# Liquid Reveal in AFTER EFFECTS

Hey guys, in this After Effects tutorial, I'm going to show you how I made this liquid reveal effect without using any third-party plugin.
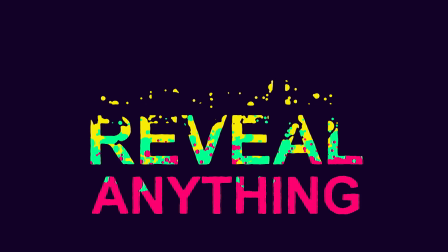It's a completely procedural effect, so you can easily swap between different text,
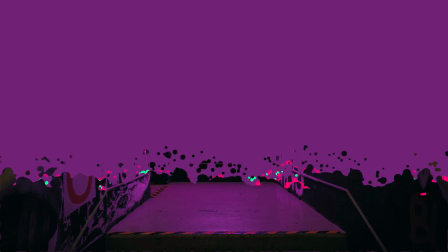logos, or even pictures, and everything is going to auto-update in the main composition.
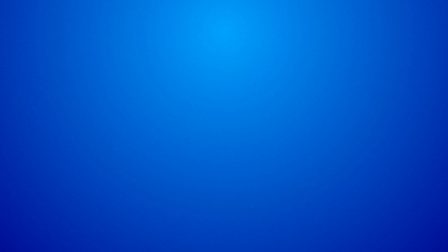So with that said, let's begin.
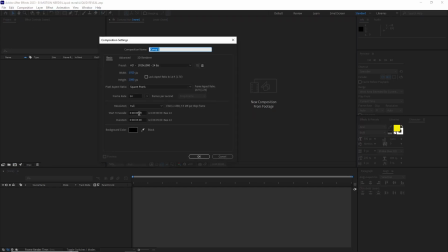Okay, so in After Effects, I created a composition with 1920 by 1080 pixels, 24 fps and 5 seconds long and named it D-Map. I created a white solid and named it Wave Motion.
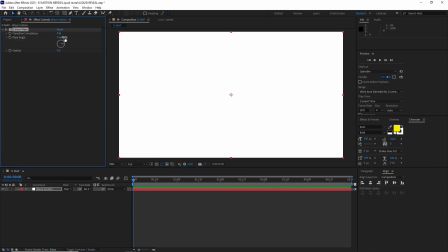After that, I applied the linear wipe effect with wipe angle set to 180, then animated the transition completion from 100 to 0. I selected both of the keyframes and hit F9 to easy ease them.
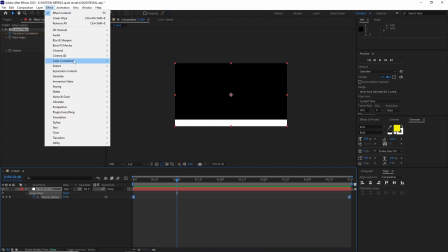After this, I added the wave warp effect and set the wave height to 30 and the wave width to 300,
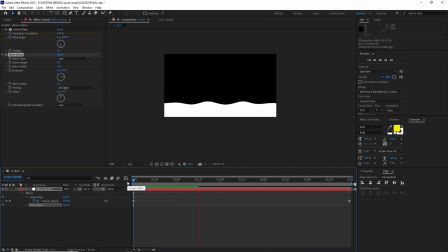and make sure to pin the all edges. So this gives us this wavy motion going up.
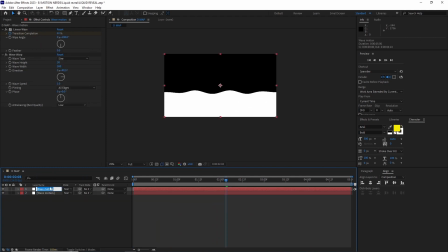After this, I duplicated the layer and renamed it Bubbles.
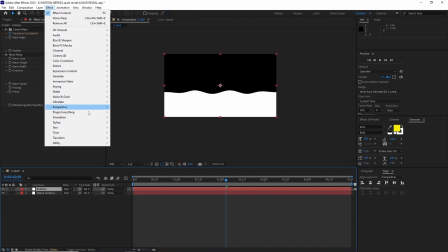Applied the CC Bubbles effect by going Effects, Simulation, CC Bubbles.
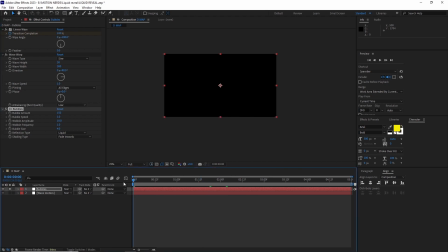As you can see, if I solo this layer, CC Bubbles create these floating bubbles with upward motion. You can use different types of particle system to create this, but for this one I stuck with CC Bubbles. I'm curious to know, have you guys ever used this effect? Comment down below how.
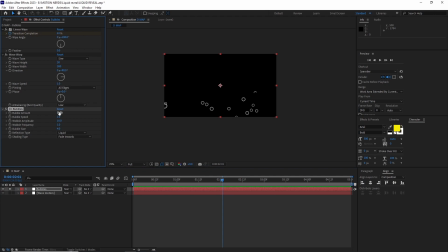In CC Bubbles effect, I changed the bubble amount to 5000, bubble speed to 2, and shading type to none. As you can see, this gives us this solid white floating bubbles going up.
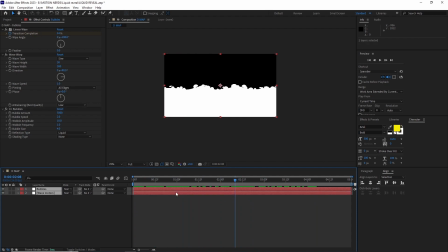After this, I unsolo the bubbles layer, selected both of the layers, and hit U to reveal their keyframes.
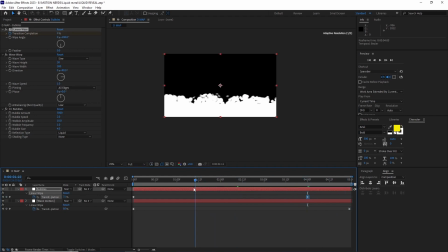And in the bubble layer, shifted the transition completion keyframe to around 4.12 marks. And now if you see, this gives us this wavy bubbly motion. I duplicated the bubbles layer again and renamed it Bubble Small. Offsetted the transition completion keyframe around 4 seconds.
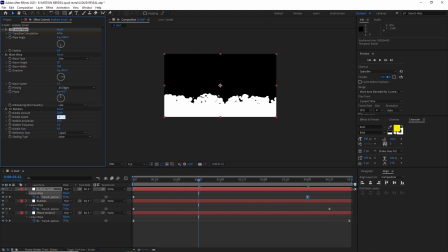And in the CC bubble effect, changed the bubble speed to 3 and the bubble size to 2.
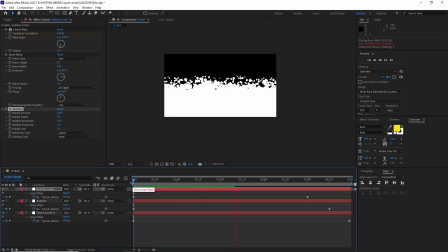As you can see, it gives a variation to the upper bubbles.
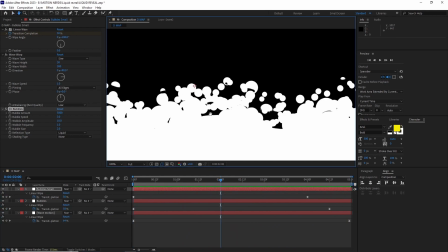Now, if we take a closer look in the composition, we can see that all the forms are still separated.
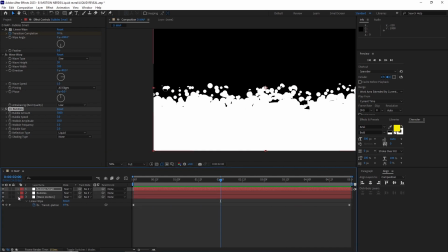I wanted them to fuse together and make it look more gooey and watery.
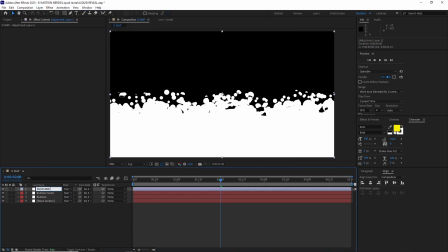For that, I added an adjustment layer with an Gaussian blur effect set to 16 and a level effect. Set the channel to alpha and set the alpha input black to 25 and alpha input white to 36.
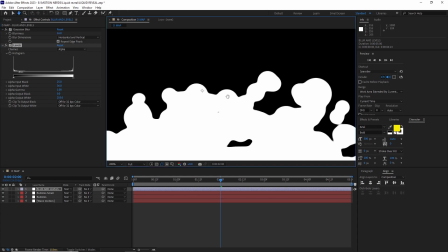Now if we look, we can see all these layers are fused together.
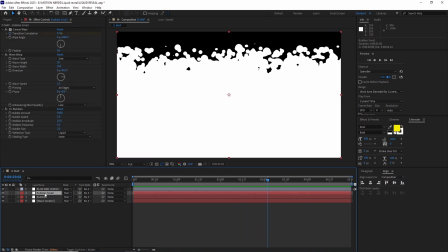After this, I duplicated the bubble small layer and renamed it to bubbles tiny. Put it over the blur and levels layer and offsetted its transition
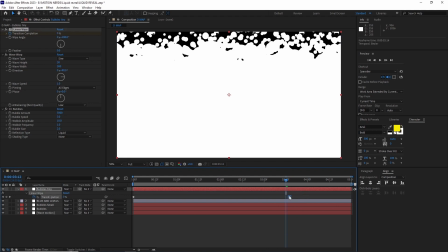completion keyframe to around 3.12 and change its bubble speed to 4,
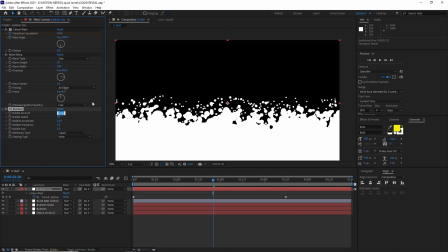bubble size to 1 and the bubbles amount to 4500. This just added more variation and make it look more fizzing like a soda.
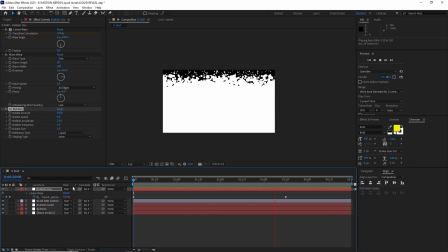And this is how the entire map looked. At this point, we're almost done.
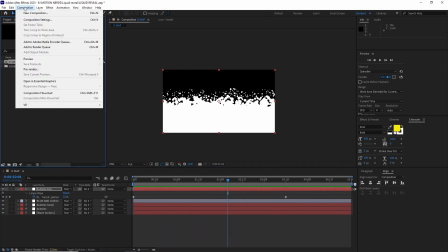I created a new composition with the same values and renamed it Placeholder.
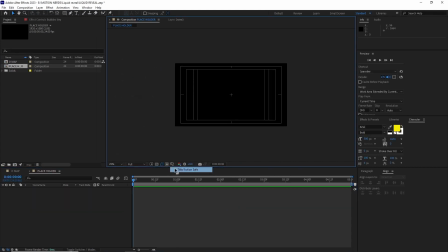This is the composition where you want to put all your texts or logos to be affected by this effect. You just change the assets of this comp and everything else is going to be auto-updated. For this example, I just put a simple text in this comp.
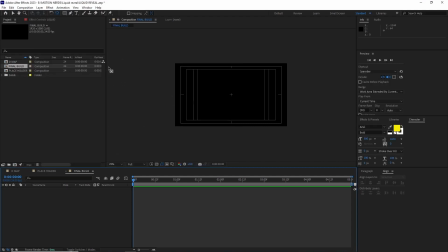I created a final build composition and put the placeholder and D-map
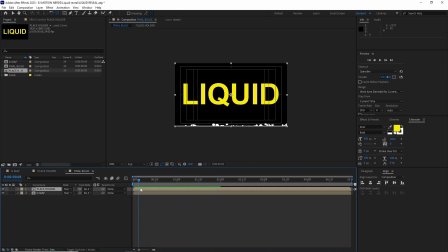comp in them and used the D-map as a track mat for the placeholder.
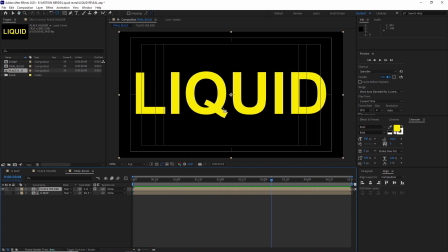And that's it, that's the core effect is done. Now if I zoom in, you can see the edges around the placeholder are quite crisp.
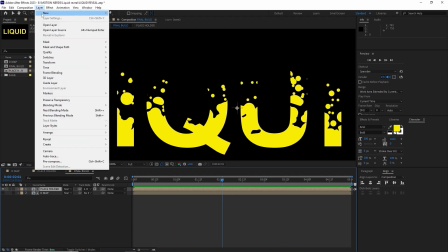In order to make it blend more with the map,
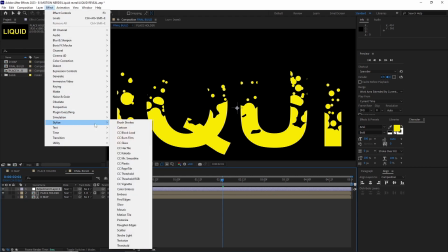I added an adjustment layer and added the roughen edges with border value set to 5.